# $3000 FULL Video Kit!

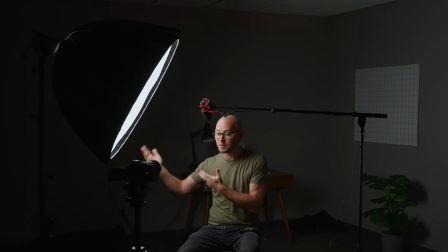244s
Now you might be wondering why we're using such a bright light if we're only going to use it at 20% and that is because I'm in a really dark room. You might be in a room with a giant windows. You're going to need to combat that amount of exposure. So that's where the 100D is great is you can crank it up if you need to fight existing
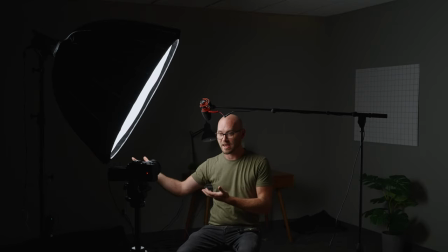261s
light or dim it way down like I have here when you're in a giant black room.
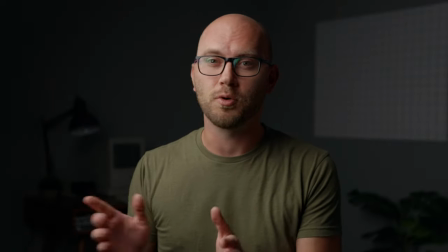265s
The position of the light is also very important to get the look that you want.
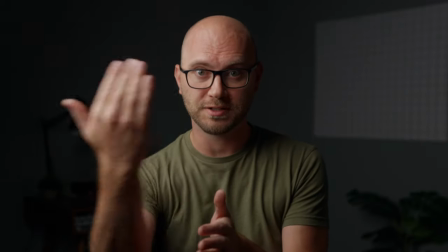269s
For example, if I had this light right in front of the camera or next to the camera, it would look incredibly flat and not very pleasing,
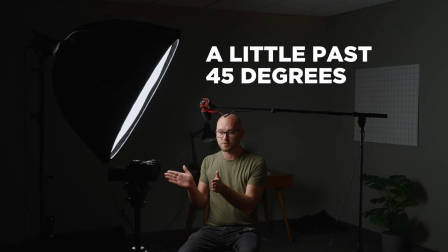276s
but I have brought it around to a little past so that I'm getting a little bit of shadow on this side of my face.
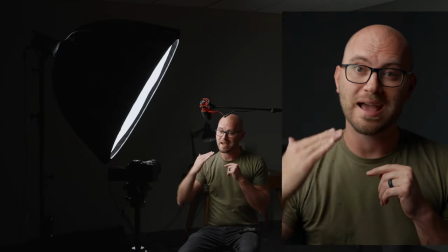283s
I also have the light higher than me shooting down and that's going to create shadow under my chin which is
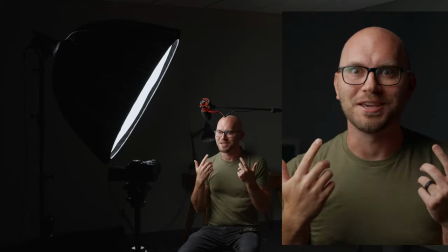289s
going to help hide all that you know extra skin and in general just helps sculpt the face.
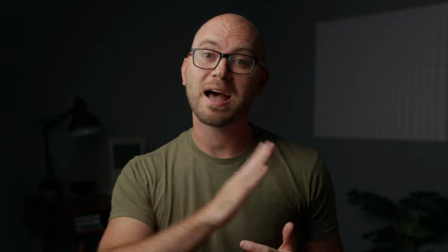295s
You could bring the light further around to the side if you want a more sidey look and another thing you can
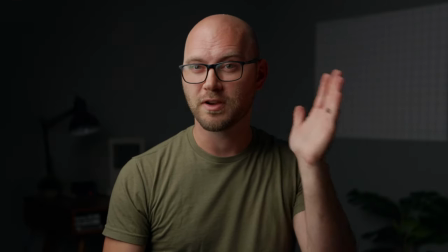300s
do is add a little bit of fill which you can kind of see if I wave my hand behind my side of my head here.
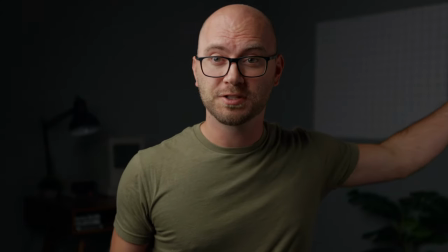305s
This can also be achieved with foam board. You can see if I just hold this just out of frame, how much of a difference that makes lighting up the side of my face.
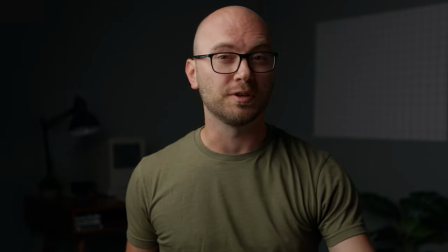312s
And I can also get rid of it to go back into a darker look. The opposite is also true.
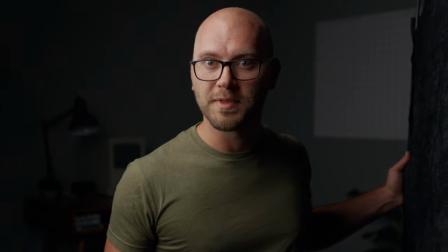317s
I can take something like this black fabric flag and start to darken up that side of my face by simply soaking up the light with something black.
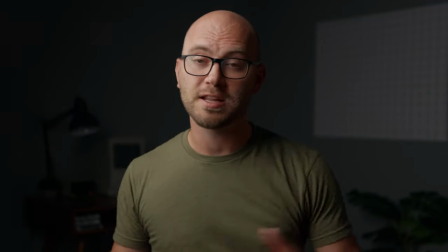324s
And if I remove it, now we're back to kind of a medium setup. So with our key light and maybe a fill taken care of, let's now turn our attention to the background. I'm actually going to be using some accent lights to spice things up a little bit because it's pretty boring right now. Everything's kind of gray and washed out. So I'm going to use this $30 RGB light. I'll go ahead and turn it on here. You can do several different colors, but I have it set to a really nice warm orange. And I've got a $20 lamp I bought on Amazon, but you could use other lamps, of course. We're essentially going to stick this thing in the lamp and place it in the background. So I'm going to go ahead and run back and do that now.
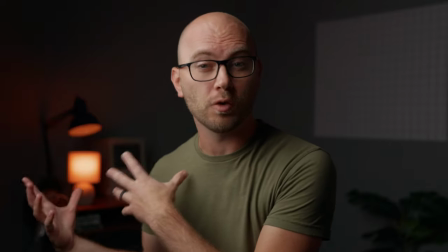358s
And as you can see, we have a really nice warm glow going on behind us. It looks fantastic out of focus.
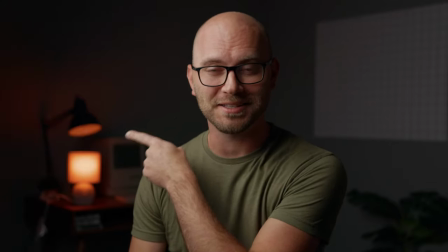364s
And while this could totally work, I'm actually going to use the lamp that's already on the desk. It's one of those armed lamps that clamp onto the side of the desk.
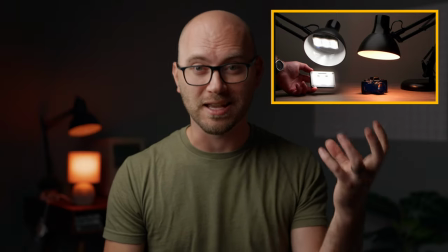371s
And I'm going to use a technique that I've talked about in this video where you can actually take an LED light and stick it inside of any lamp or shade like this. Next, I want to improve our background lighting. So for that, I'm going to be using this really affordable tube light. It has a built-in battery, is rechargeable. You can also power over USB. And I've got another one of those light stands. So we're going to set this just out of frame right over here and it's going to fire background and kind of carry this light that I'm using as a key onto the background so it sells the whole look, right? Otherwise it's weird to have this just random beam of light hitting just me and not the background. So I'm going to go ahead and throw this on a stand and we'll get that set up.
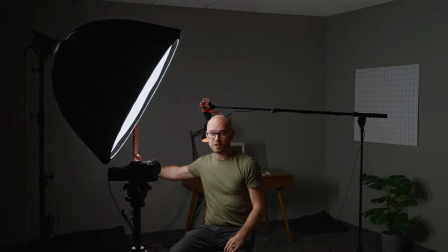412s
Now you can see on our second camera angle that it is right over here just out of frame and I'm trying to make sure it doesn't hit me.
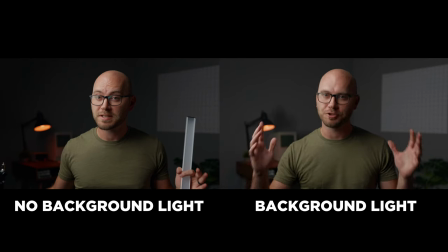419s
It only hits the background. And this is the final shot. So we've got a really nice A-roll setup going on here.
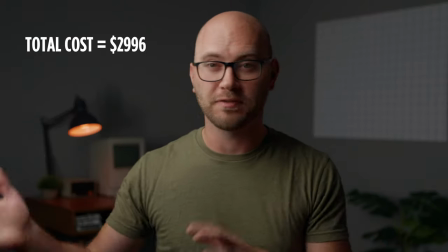425s
It's not going to break the bank and it's definitely something that you could grow on.
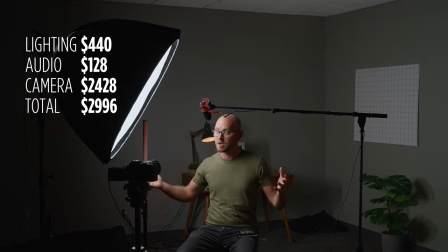429s
But the nice thing is all of this gear can be reused for other purposes or use it for better background lighting and things like that. If you enjoyed this, I'm doing another one of these, but this time it's going to be a tabletop setup.
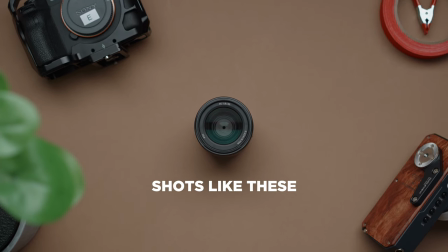440s
I'm going to use the exact same gear you saw in this video to do an entire top-down setup from scratch.
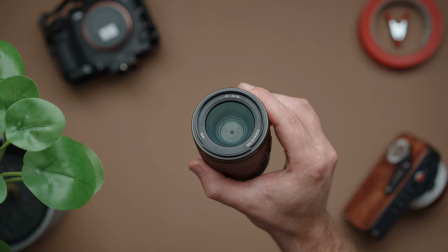445s
We'll talk about lighting, getting really nice detailed product shots and it'll be a lot of fun.
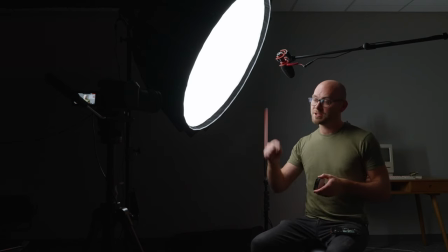450s
So until then, make sure you subscribe so you don't miss out on future videos. Check out my camera guides and LUTs in the description if you want to support the channel. Thank you guys so much for watching and we'll see you in the next one.